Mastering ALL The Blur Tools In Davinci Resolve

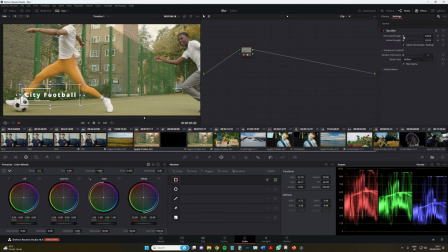[4:12]
I'm just gonna lower the strength a little bit.
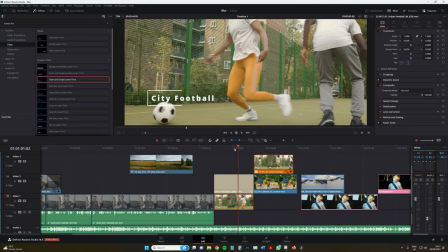[4:18]
But now what we've got is this text is far more viewable within that area,
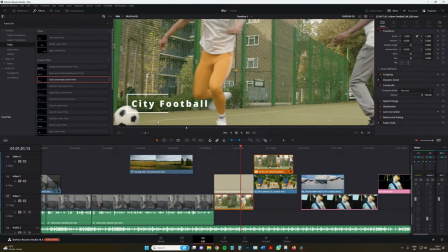[4:24]
and the box blur itself doesn't really destroy the quality of the background.
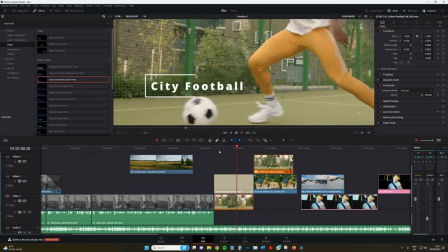[4:32]
It's just adding a little bit more density to that area so we can correctly see the text, and we're still getting the action behind.
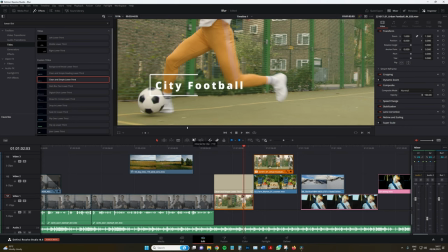[4:39]
It's not as if it's suddenly dropped into an incredibly blurry amount, which I think is what we see with the Gaussian blur.
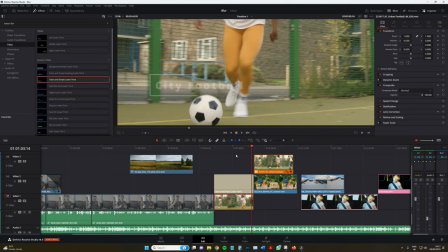[4:44]
And yeah, this is great for that use.
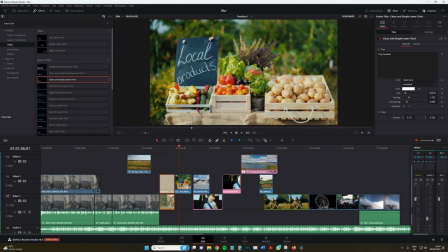[4:47]
Another thing I like to use the box blur for is when we want to draw focus to a specific area of the image
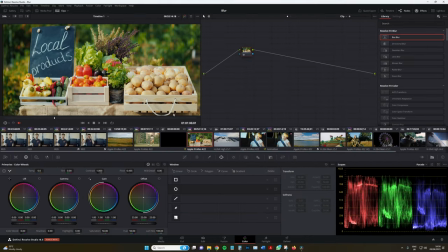[4:57]
but again, the Gaussian blue is just a little bit too overpowering.
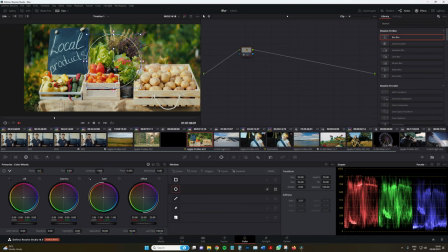[5:01]
So say for example, the producer really likes this shot, but he wants the tomatoes more in focus. So again, just another power window. And just for context, I'm gonna apply the Gaussian blur. Need to invert this. That's a little bit too strong. Lower it down.
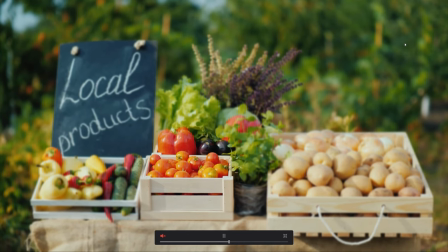[5:19]
But there's something that doesn't look quite right about that to me. It seems too artificial.
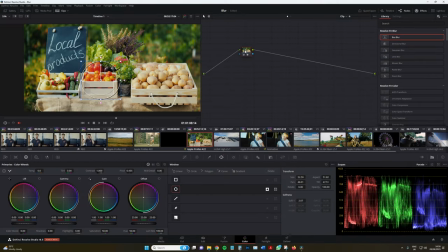[5:26]
So if I take off the Gaussian blur, instead add the box blur, then lower this strength, that feels a lot better. In fact, maybe if I use the softness, that feels as if, you know,
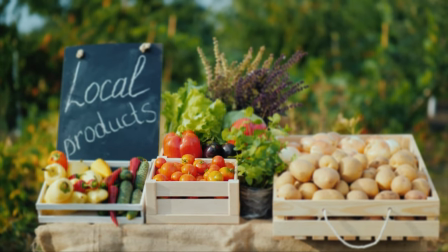[5:41]
we might have been using a tilt shift lens or something on this shot rather than adding an effect in post-production.
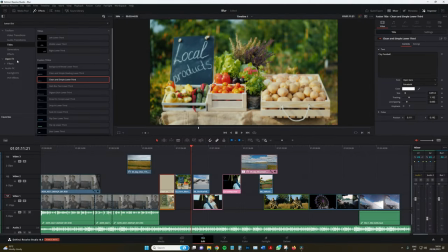[5:46]
Okay, back to the timeline. Next on our assignment, we have directional blur.
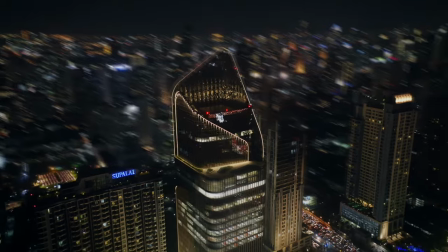[5:54]
The directional blur effect involves a single angle-defined blur that runs along a selected orientation,
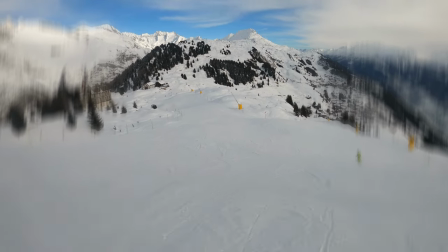[6:00]
often used to simulate rapid movement. It effectively offers the viewer the illusion of high-speed action.
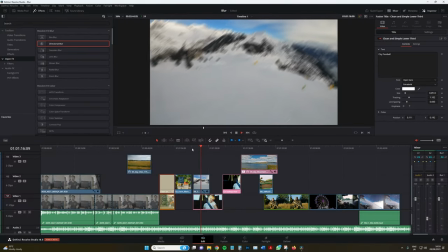[6:08]
So in this example with the skier, it might not be using it to its best advantage.
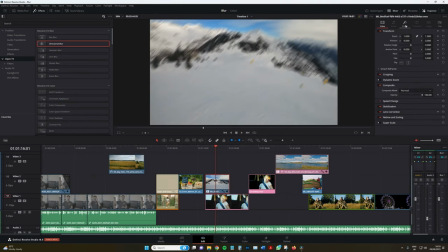[6:15]
We can see some form of employed motion blur or directional blur, but again, it doesn't really seem that realistic, even if we change the direction to correlate to the direction of the skier.
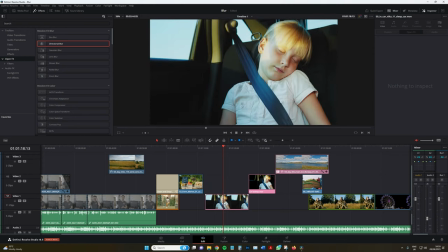[6:27]
Not working. Let's delete that. Okay, so we've got this clip of a young girl asleep in the can.
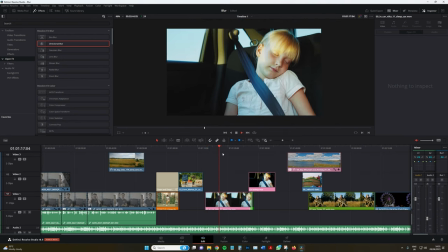[6:33]
By the way, guys, all of this video footage used throughout this tutorial is available from the Fediva library if you need clips similar. Okay, so the producer's got back in touch with me. He has another request. This guy is non-stop. And it's that we actually need to see the mountains in the background. The camera operator didn't know that.
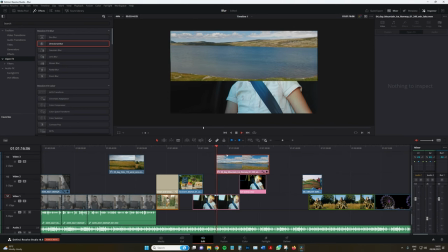[6:50]
And instead, we're just seeing the sky. So this is exactly the type of footage that we need in the background.
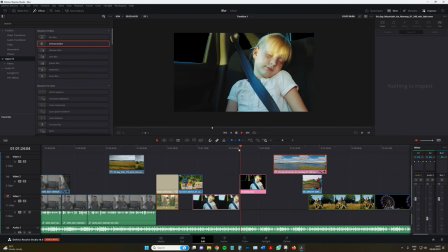[6:57]
So what I've got here is a 5-minute composition job. Removing the windows. Guys, do not judge me on the composition. It is a removal of the windows.
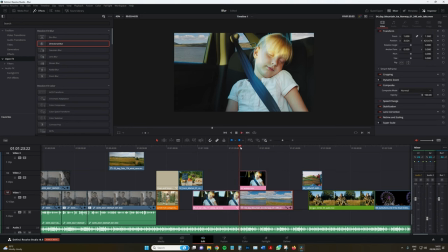[7:06]
It is a blur tutorial. And now here, this looks better. Okay, it looks like what we need. However, there's one thing to note. First of all, I can tell by the implied motion in the car that we're traveling a lot faster than what we can see out of the window.
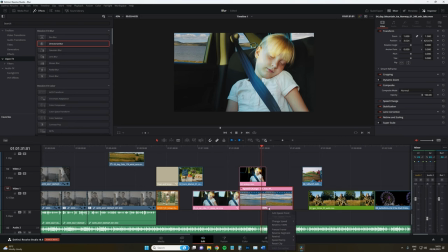[7:25]
So a simple fix for this is just to simply increase the speed of this to say 200.
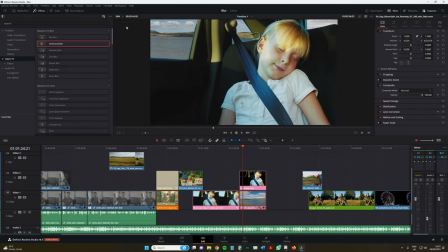[7:33]
Let's play that back. Let's bring this into fit. Okay, so that's much better. It definitely feels like we're traveling at the same speed, but there is still something that needs looking at.
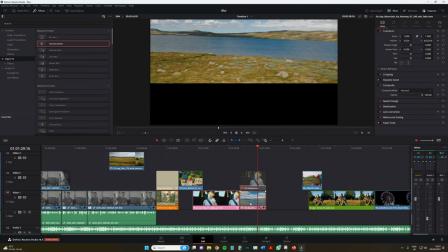[7:46]
And that is, I'll disable this clip, bring this down.
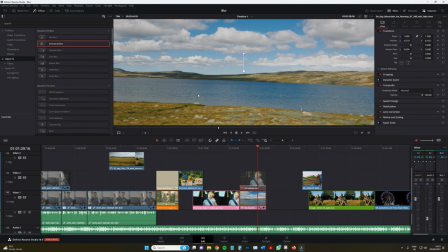[7:52]
Because the car that this was filmed from was either going slow or it was filmed in slow motion, the clarity of the landscape is still relatively clear, even when it's been sped up 200%.
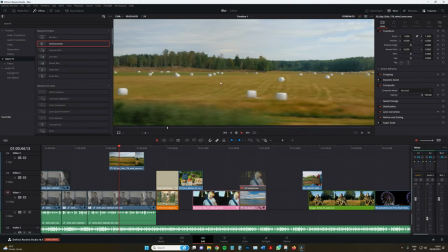[8:06]
Whereas for example, if we look at this, as we're flying past, you know, even the trees in the background, it's not that clear.
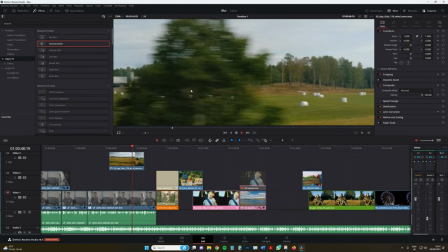[8:15]
There's an element of implied motion blur to it, perhaps not that much,
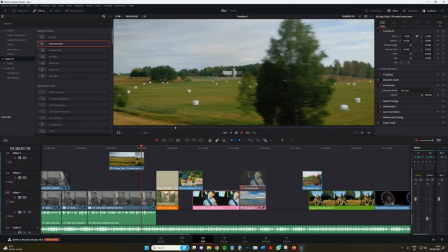[8:20]
definitely with the trees in the foreground, and even the trees in the midground. But yeah, we're not getting that here.
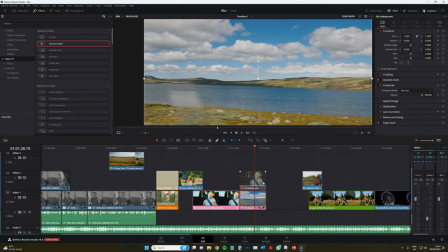[8:26]
Everything's too crisp for what should be a faster clip.
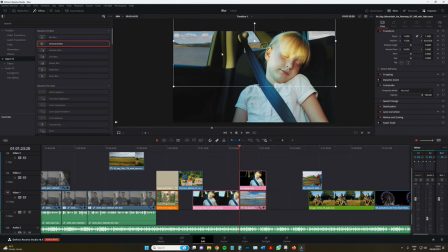[8:33]
So all we're gonna do is, let me bring that back up. Now go to directional blur, add that on. Now, first of all, we need to change the blur angle to say, I think 0 is sideways. Yeah, so now we've got that. And then reduce the blur strength.
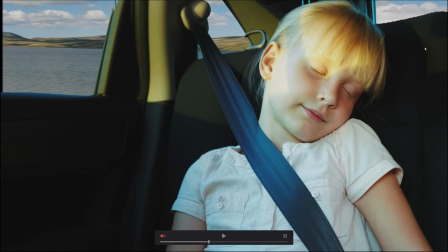[8:53]
I'm gonna say just right about, just so it's implied, we don't want it to be overbearing.
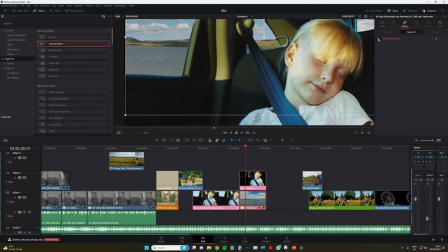[9:01]
Just turn it on and off.
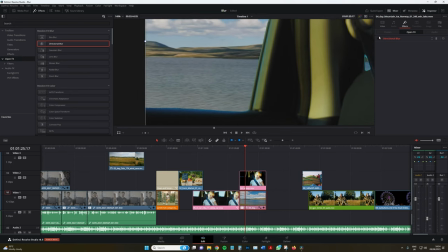[9:02]
So we can see there's just that slight loss of clarity here from the speed of the vehicle. Okay, that's all we're looking for. Let's go back out.
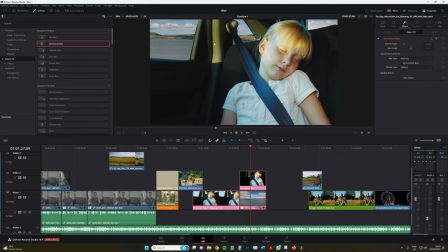[9:15]
Yeah, that looks a lot more realistic outside of my dodgy composition work. So that is the directional blur, helpful to evoke fast motion. Next, we have the mosaic blur. Also known as pixelation or pixel blur,
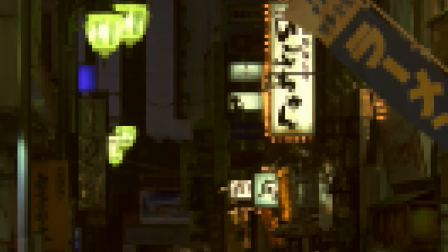[9:30]
is an image processing technique that involves reducing the level of detail in an image by replacing blocks or regions of pixels with larger,
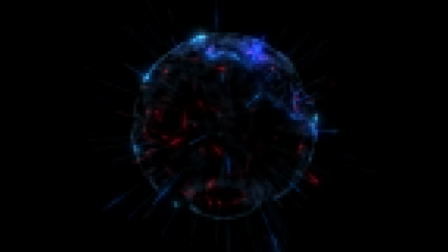[9:38]
simplified pixel blocks. This creates a mosaic-like effect where the image appears to be composed of large squares or rectangular pixels,
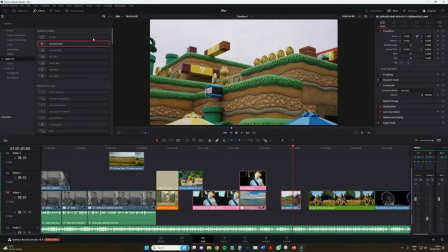[9:46]
perfect for replicating 8-bit footage. Now, one thing I do find with the mosaic blur is you can't just drag
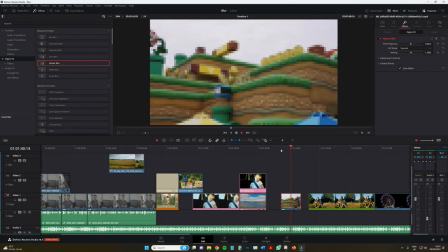[9:55]
it onto any old footage and expect to get 8-bit looking video files.
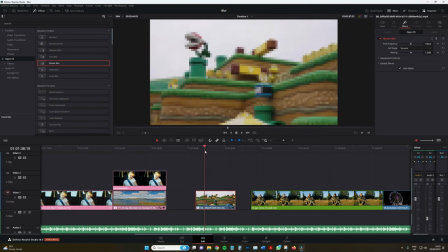[9:59]
I do find that it tends to work a lot better when you're using a nighttime
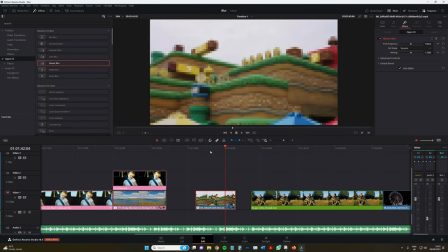[10:05]
video clip and a nighttime video clip that has bright lights like this Ferris wheel shot.
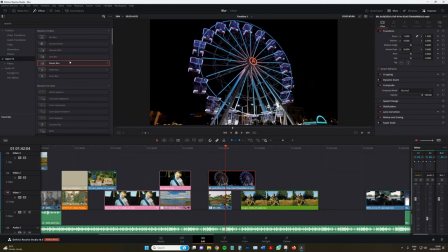[10:10]
If you're looking to generate some 8-bit sort of content, definitely gravitate towards nighttime shooting.
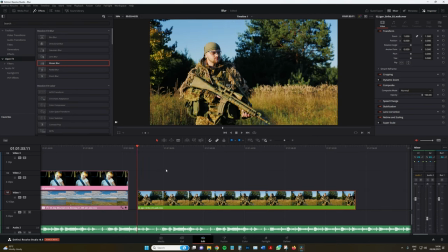[10:16]
But one use of the mosaic blur that I think is really beneficial is protecting someone's identity.
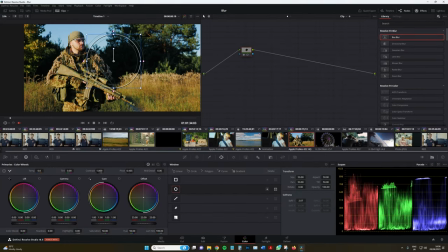[10:22]
So I'm gonna go over to the color tab. I'm gonna create a power window, bring that over to this man's face.
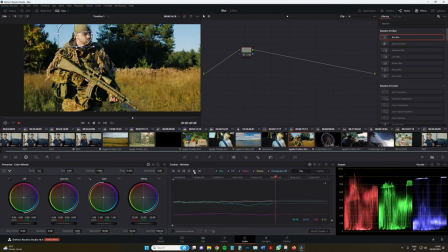[10:35]
Track forward. That was not the best power window I've seen.
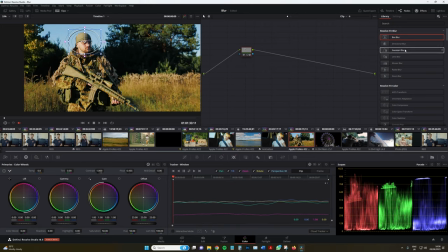[10:40]
That's okay. Then we're gonna add the mosaic blur to here.
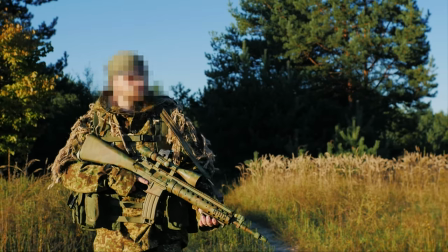[10:45]
If I just soften around the edges. Now this, I feel like, is the best use of the mosaic blur, protecting something that shouldn't be seen on screen,
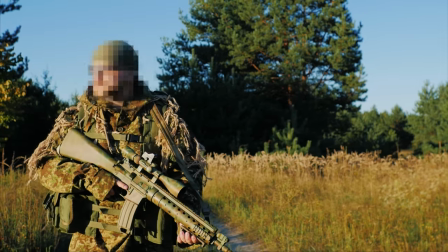[10:54]
whether it's a piece of an image that you don't have the license to show or someone's identity.
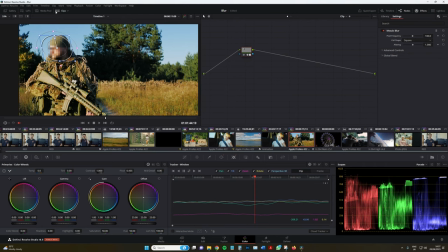[11:00]
Now you might think, well, you know, why don't we just use the Gaussian blur? Just remove these clips, take off the mosaic blur, add the Gaussian blur.
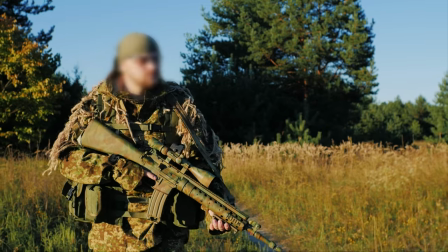[11:08]
I feel like with this, you know, there's always that element where you just squint. If you just squint now, you can kind of still make out this guy's features.
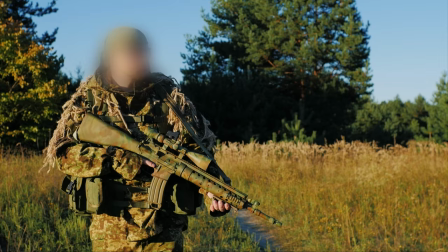[11:16]
Likewise, if we increase the strength, it just starts to look a little bit silly.
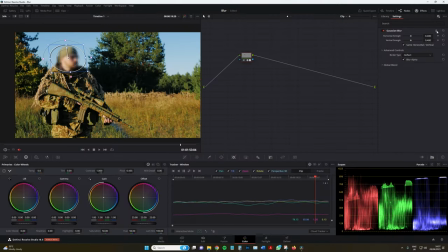[11:21]
And again, we can sort of make out his features. The mosaic blur really mitigates that.
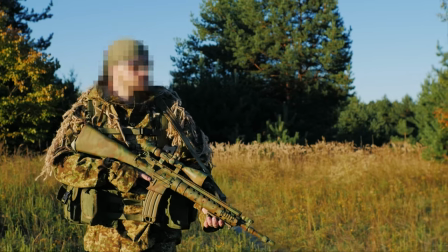[11:28]
And secondly,
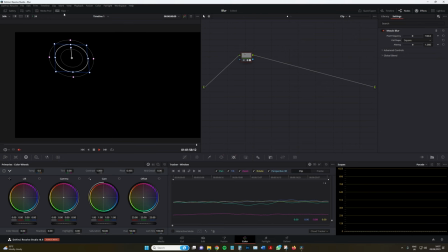[11:29]
because the mosaic blur is typically used on those sort of clips, there's a little bit of a genre convention with it.
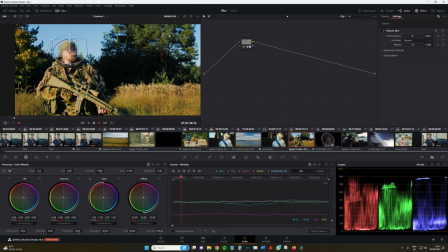[11:37]
And what I mean by that, it's something that we're used to on crime shows, or, you know, perhaps interviews where we can't see the person's face, they tend to use a mosaic blur. So it reinforces what has already been seen before. Gaussian blur.
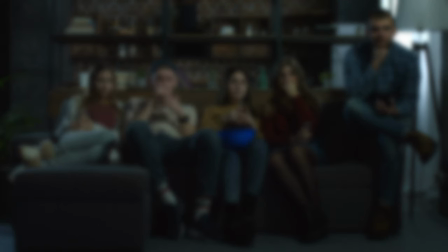[11:51]
As one of the most popular blur effects, Gaussian blur is a go-to for smoothing rough edges or harsh pixels.
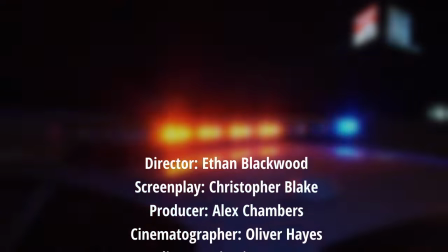[11:57]
Its effect is akin to looking through a semi-opaque glass, as it diminishes detail and reduces noise.
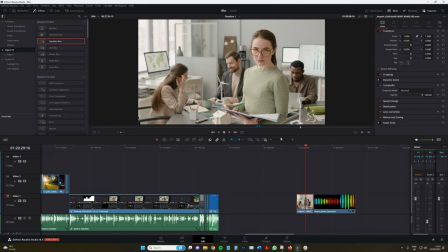[12:03]
So the Gaussian blur is usually the go-to blur when you want to just add a blur effect to a video to knock out the focus,
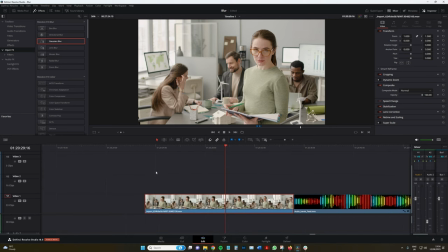[12:10]
perhaps delay, overlay some text to make the text stand out a little bit more. But there's a lot more to it than just using it, you know, for blur dissolves and so forth.
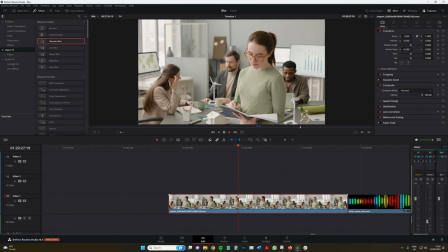[12:18]
So for example, we've got this this business meeting video clip here, which is going to be used for the new company promo.